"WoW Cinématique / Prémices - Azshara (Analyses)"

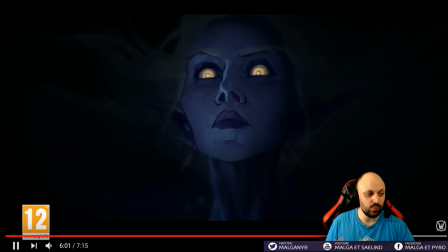[48:19]
On sent le côté revivifié. Mais d'un autre côté, le plan devient une espèce de fondu au noir avec.
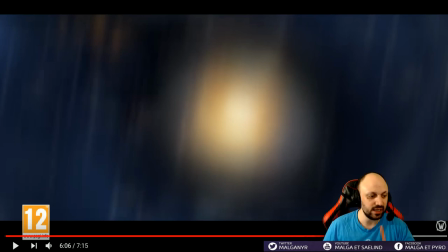[48:25]
Et là, ce plan, la doubleuse française est meilleure, franchement. Là, sur ce plan, je sais pas d'ailleurs, ça se trouve, ils ont repris la doubleuse en anglais, je sais pas.
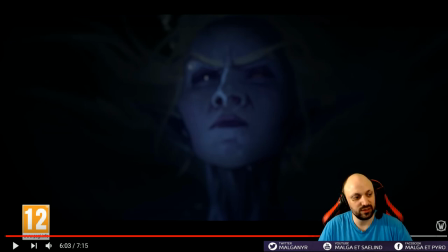[48:33]
Mais le bruit est vraiment extraordinaire. On sent vraiment la douleur en fait.
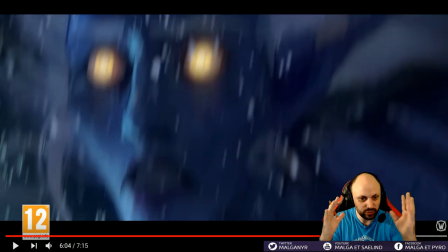[48:38]
On sent la douleur et le tambour qui repart avec ce bruit insidieux. C'est comme ça le plan avec qui tremble un peu.
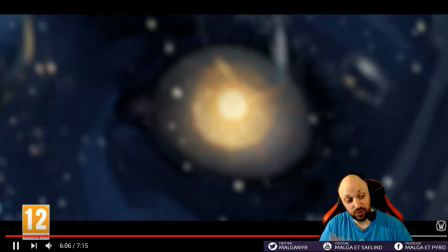[48:46]
L'œil encore.
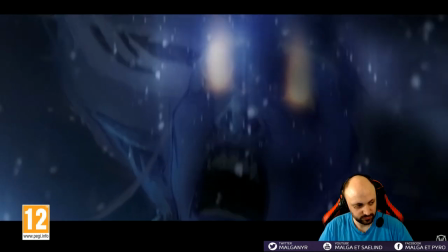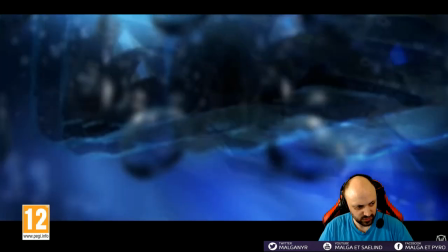[48:56]
C'est peut-être la VO en fait. Hein.
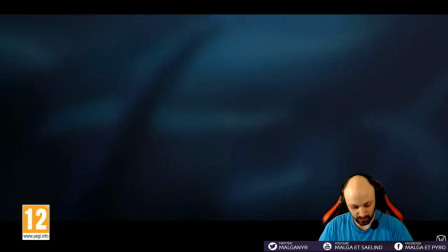[49:01]
Les tambours de guerre comme ça sont magnifiques. Hein. La musique est extraordinaire dans la mise en ambiance.
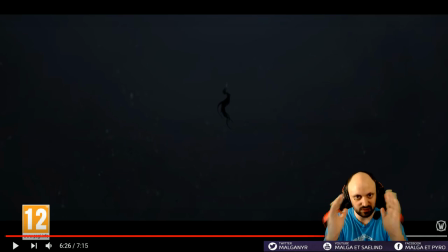[49:06]
Je vous avais parlé de ces plans, vous savez, on avait des plans très très très très très très très, très ciblés, enfin très zoomés. Et on a aussi ces plans larges. Ces plans larges, mais sur le fond noir, sur un vide, ce qui nous crée une sensation de malaise.
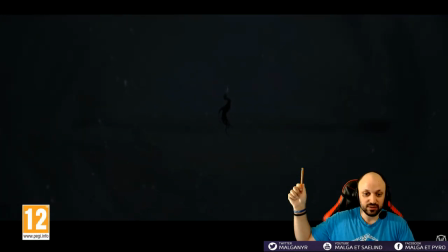[49:19]
Surtout quand on se rend compte que c'est un œil, encore une fois. Et là, on nous met le rapport à l'échelle.
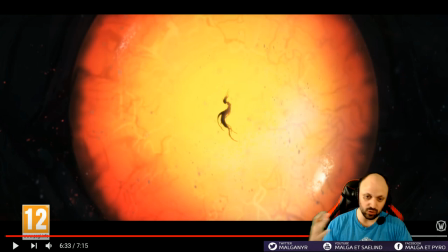[49:26]
Voilà ce qu'Ashara représente. Alors, encore une fois, alors en plus d'être le... C'est vrai que j'avais parlé de la thématique du cercle. Le cercle, c'est également l'état cellulaire, l'état de la vie, en fait. Nous-mêmes, on est tous nés d'un petit cercle. C'est une cellule. Et ensuite, la cellule s'est divisée, blablabla.
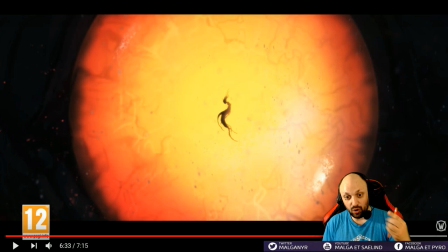[49:41]
Je ne veux pas faire un cours d'SVT. Donc, en l'occurrence, là, ce qui est très drôle... Alors, ça fait quand même un petit peu... repompe, bon après c'est leur propre univers hein, mais Starcraft, ça fait très Kerrigan et Lovermine je trouve, c'est vraiment la renaissance d'Ashara avec, alors ce qui est très intéressant c'est aussi le principe de renaissance,
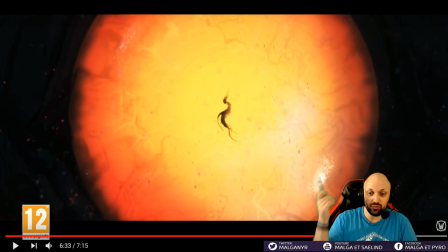[50:01]
puisque là c'est presque une espèce de placenta en fait, le jaune que vous voyez, espèce de jaune d'œuf, hein, le placenta, avec au final, eh bien l'embryon qui est au milieu et qui est représenté par Ashara.
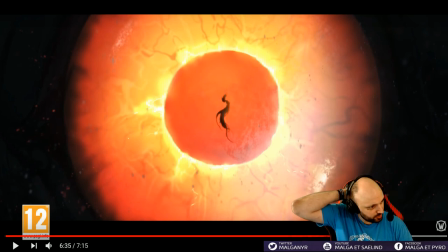[50:13]
Alors là vous avez le plan, alors bien sûr c'est un œil, mais en dehors de l'œil on a vraiment le côté, vous voyez là il y a la cellule souche on va dire, la cellule mère, et vous avez un petit peu le placenta qui va lui donner avec ces espèces de,
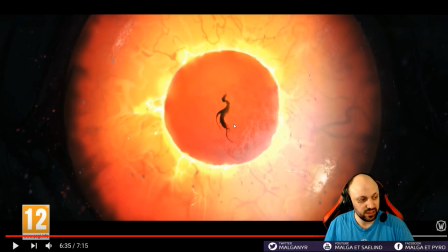[50:27]
voilà les traits de l'œil qui vont jusqu'au centre, ça fait vraiment naissance, ça fait vraiment embryon en fait,
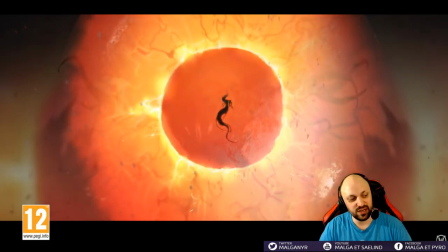[50:33]
ça fait très embryon. Avec le bruit pour pas oublier la nature plus les tambours de guerre comme si le temps de Nisat est arrivé.
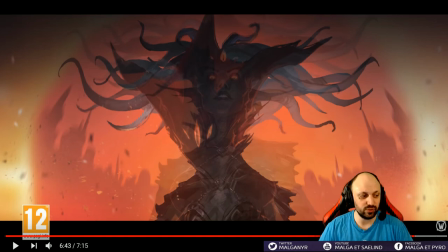[50:44]
Et là, on a la nouvelle voix de Nisat, justement.
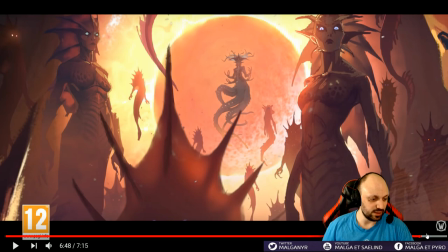[50:52]
Et là, on voit la nouvelle apparence d'Ashara. Alors, c'est la méchante, comment elle s'appelle, c'est Ursula dans la petite sirène.
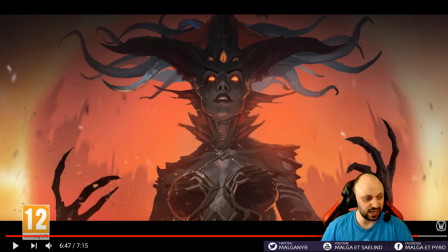[50:58]
L'apparence est quand même plutôt cool. Elle a les yeux jaunes, elle conserve ses yeux jaunes d'ailleurs.
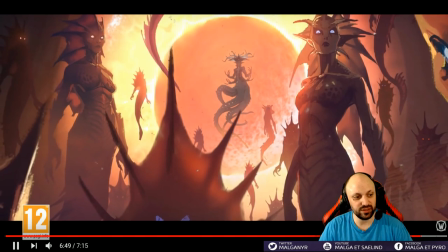[51:03]
Et on voit tous les bien-nés qui sont devenus des nagas.
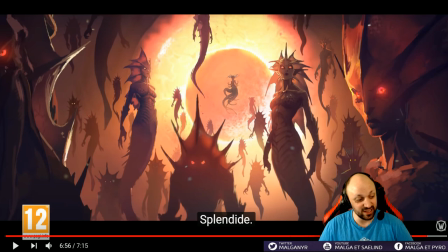[51:12]
Avec la nouvelle voix, bien entendu, d'Ashara en tant que Naga. Et le nouveau Splendide, hein, qui fait écho, bien entendu, au Splendide qui était ici. Vous savez, où elle avait découvert l'apparence, ce Splendide-là. Ce Splendide ici, vous savez, hop. C'est splendide.
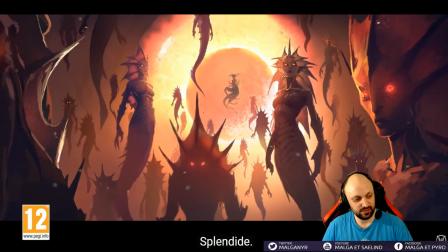[51:26]
Voilà, le splendide comme ça.
Splendide.
Et en VO par contre ça passe mieux ce moment puisque c'est Magnificent.
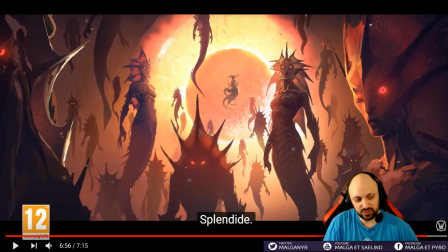[51:34]
Et là tout de suite ça fait ah oui d'accord, c'est ce moment, ok d'accord, c'est le Magnificent qu'elle avait lâché un petit peu avant. Puisqu'en plus tout à l'heure elle a dit c'est splendide, là elle a dit splendide, il n'y a pas le même truc, donc c'est un petit peu dommage. À côté de ça, on voit vraiment, là je trouve ce plan aussi exceptionnel avec l'œil au fond qui représente presque,
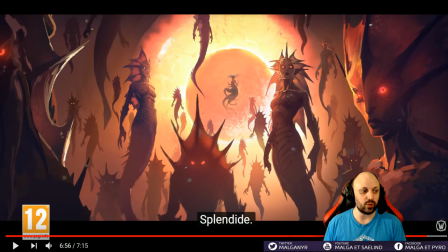[51:52]
l'œil est tellement gros en fait, il est tellement disproportionné qu'on a le sentiment presque que c'est une étoile. Une étoile, vous savez, une planète qui cache une étoile, ça fait très éclipse, sachant que je rappelle que on appelle ça l'heure du crépuscule, le moment aussi où on appelle ça l'heure du crépuscule, le moment où les dieux très anciens vont dominer le monde, donc ça fait très éclipse au final.